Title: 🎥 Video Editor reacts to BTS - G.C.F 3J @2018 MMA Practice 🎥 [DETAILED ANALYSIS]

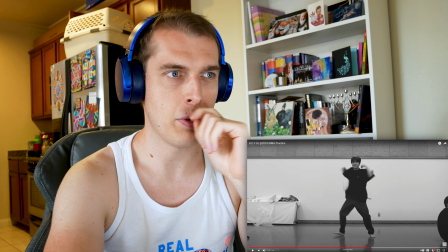507s
I mean, you can tell, nitpicking, almost certainly, based on where he's in position.
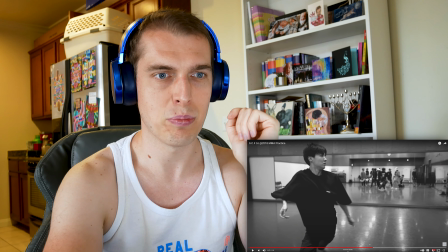511s
He looks like he's pretty close to the edge of that wall here, and in here, he looks like he's not very close at all. but it's such a flawless cut, like, you know, that's the beauty of the human eye and movement and stuff.
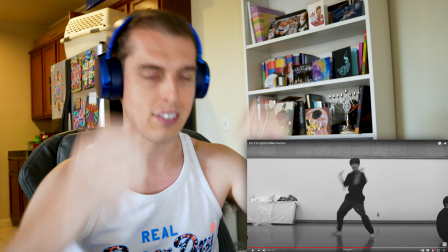520s
You can trick the eye so easily and you can do such cool stuff with that. So, you know, in this clip, he's throwing his hands down.
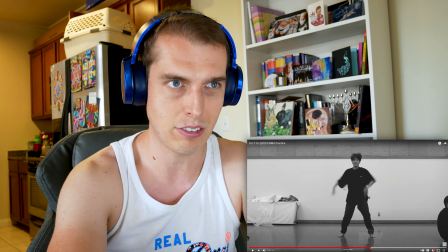525s
He cuts to another clip of him throwing his hands down, different location, but it just looks flawless. Boom, and suddenly he is there.
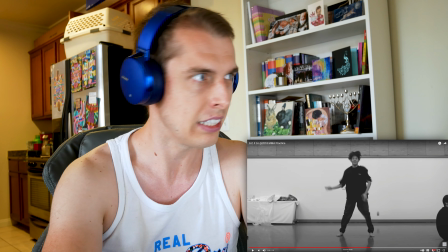531s
And as far as the brain is concerned, that transition happened completely seamlessly and is exactly the same, like, thing. It will be a real nerd and see if we can see Jungkook in the mirror here as he's filming. That must be him with the camera there.
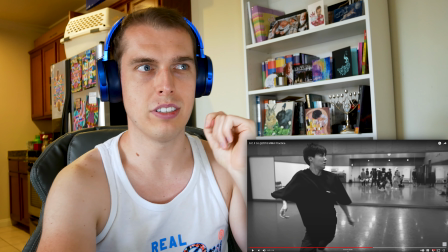545s
We're wearing a white hat sticking out. You should have worn a mirror camouflage, a mirror costume. This is just J-Hope killing it. Ooh, now that was cool. That's an effect.
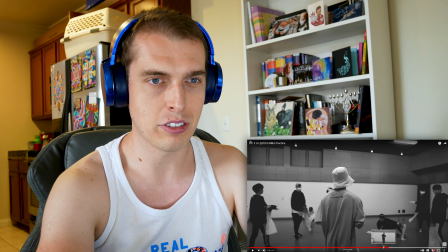560s
I don't think I've ever done that before. That is a really cool effect. I mean, I don't use black and white too much.
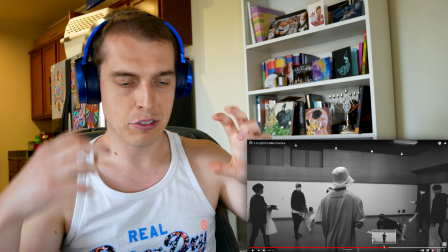565s
I've definitely, like, I definitely have, like, I definitely have videos where I've gone close to black and white, like, really gritty,
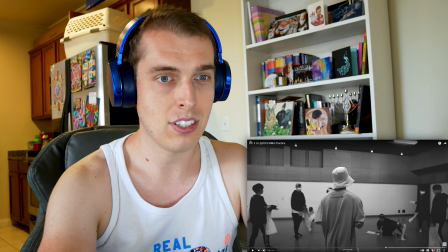570s
like, no saturation pretty much like desaturated film grain to the max but this is such a cool effect here so simple and so cool we've gone just a flash of color there and that a few for a second see there just like right there he removed the black and white see if i can pause it on a frame could be here for 10 minutes we'll see oh nearly nearly got it i'll
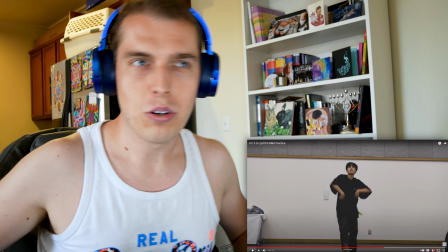596s
be right back folks there it is see and now whoa we have the original video and it's cool that we have this because look at how different this looks obviously black and white is a simple effect I don't know like try and mansplain or video edit to splain you know black and white
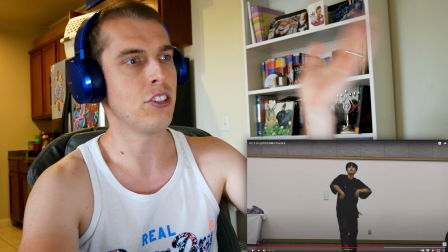612s
versus color but look how different this footage looks in its original ish who knows color look at it like look at imagine if this video had had this coloring the whole time like that really is why color is so important in video You know why you you know you can have people that
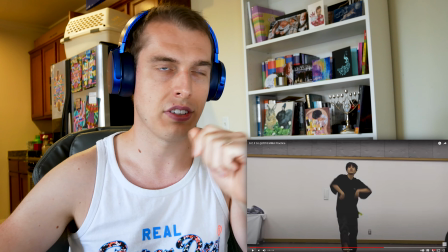627s
dedicate their whole life just to color corrections You know colorists or whatever people who spend their whole life on lighting because all that stuff is so important If this video had all the same amazing effects, but had been in color the whole time It just wouldn't have had the same punch and a big part of that comes down to music
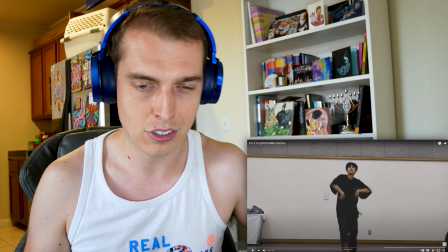642s
understanding music Understanding the vibe the music calls for and obviously Jungkook as a musician as a great musician
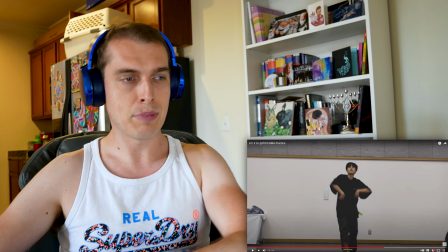648s
Understands that better than anyone understands it better than me sadly as much as it stings to admit it But you know,
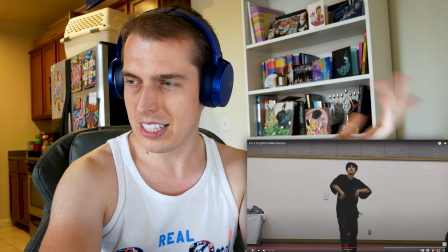654s
he listened to this song and thought this song is gritty, it's moody It's got, you know, like angry bass.
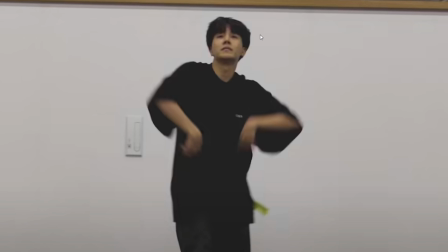659s
It needs black and white And he was so right about that because look how different it looks wrong now But bringing back the color just for you know, just for a split flash is perfect. It's such a cool effect
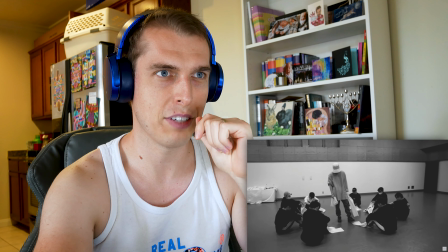672s
Love it That's Jungkook himself, I think if the hats the same with bin bags on his hand
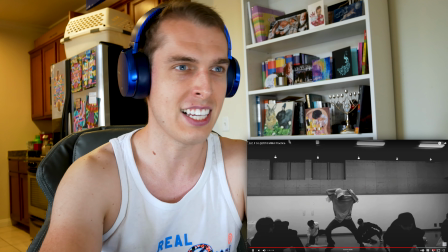683s
I love it. Yes. Oh, oh my goodness. This is like popping off now So now we have the ancient bin bag dance of clan jungkook
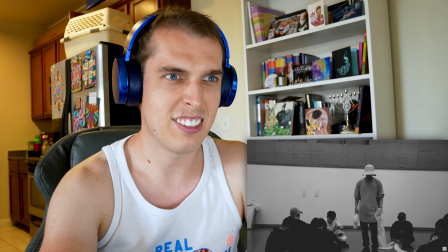694s
No, I don't know what that is in this hand, but it's so cool Drop it like it's hot. Did they just like backflip out of the screen?
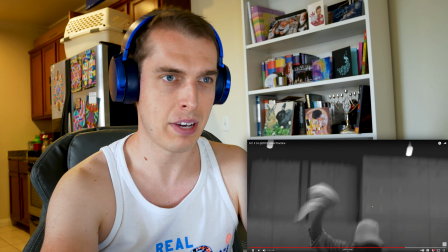704s
Now the flashing is going crazy the sinking is still immaculate got some light red flash coming on That is really cool. This little window in window.
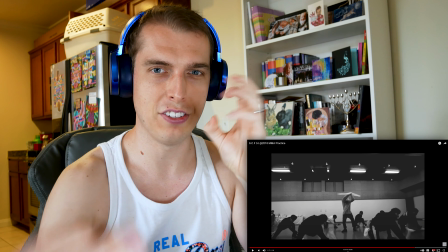716s
Now these are effects I've often strayed away from because I often feel insecure or weird about like having, you know, like almost breaking that four full.
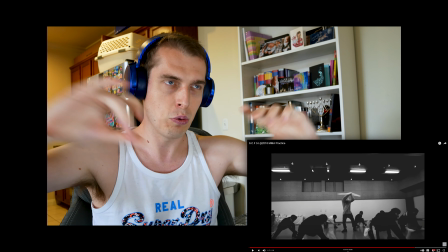724s
Like when you see a black bar, when the screen gets smaller than the actual, or when the video gets smaller than the screen itself, it's almost like breaking that four full, like a reminder,
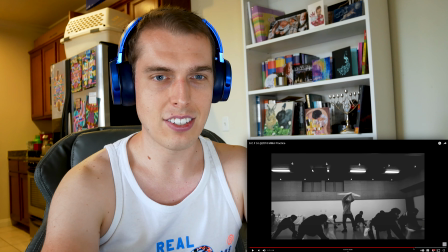733s
this is a video. But the way he does it is so cool, it just works.
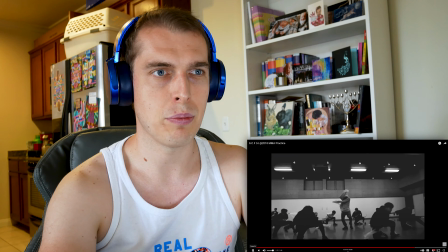738s
So now you have two different frames of video playing back. and definitely a different speed. It's hard to be sure for certain but you know the way that this like creates creates the kind of like mind-melding
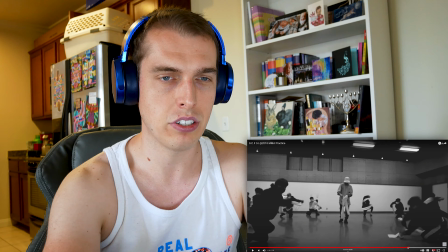749s
you know hypnotic you know quality of it is having two different a window within a window.